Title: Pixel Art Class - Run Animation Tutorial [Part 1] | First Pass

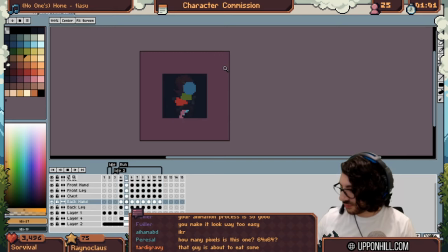17:19 right is that character a hero are they a coward are they running with purpose or are they running away from something every step you take beyond this point if this is wrong you're gonna have to undo all of that to fix it right so if i start shading the face or whatever and
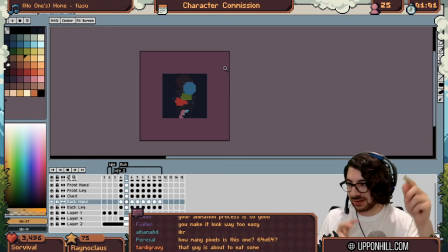17:36 the face is in the wrong spot well suddenly we've got to start mucking around the pixels and stuff so now is the time to make the judgment call so this is pretty like loose the arms are pretty like lanky i think.
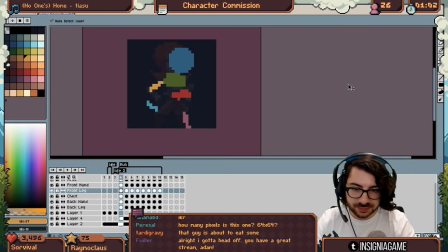17:48 I think I'll make this a little less for the forward. Like I said, swinging the legs really far forward in front of the body is very cartoony. It's very like Woody from Toy Story.
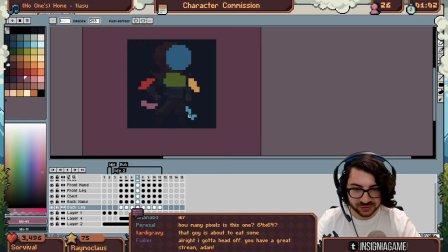18:07 So like this, if we bring it back up and then straighten it out a little bit, we'll make it look a little more athletic.
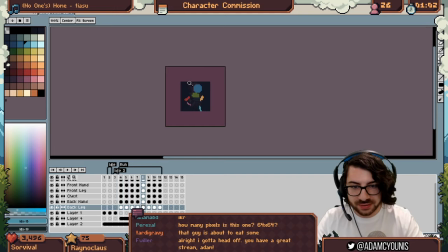18:16 Right? A little less fun and games. and then looking at like the hands the hands kind of look like they're closed fists right
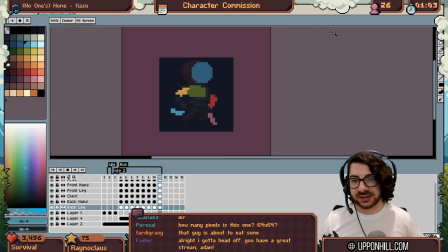18:30 and right now they're quite like so they're swinging quite loose and low if you want them to be more like uh like aggressive and like um like a sprinter you would have them be like a little more
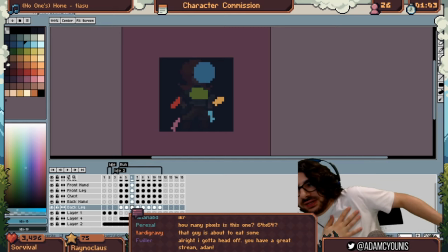18:44 um like a little less like low hang on let me see if i can show
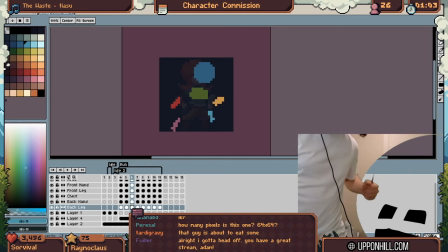18:48 you guys so like running like this this is running like this right bent at the
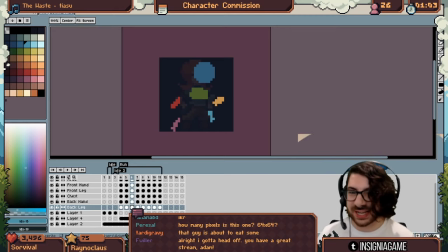18:55 elbows says you know it's a little more tension in it whereas like having them swing is a little more like playful so there
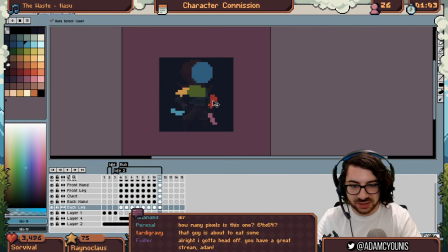19:10 are bent you can see the bend here like imagining the forearm is here that's quite a strong bend you know that's still kind of like 90 degrees this is a little more open that is pretty open if you look at this frame
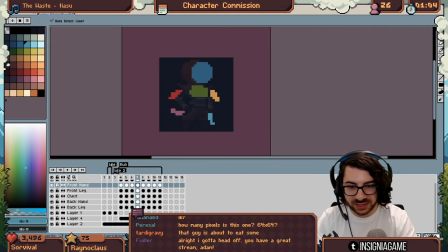19:26 it's pretty like daughter Lee right so we could close this arm a little bit and
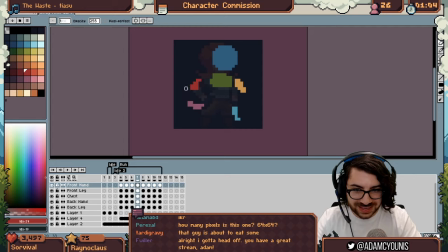19:38 we could bring this in right
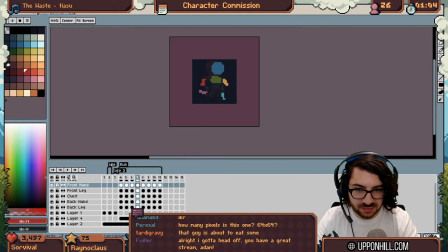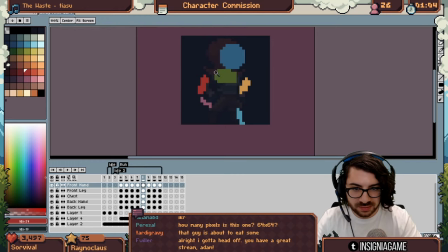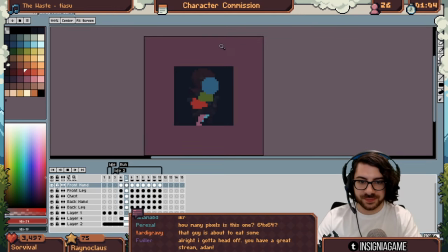19:55 just a little stronger we could even bring this up higher up feels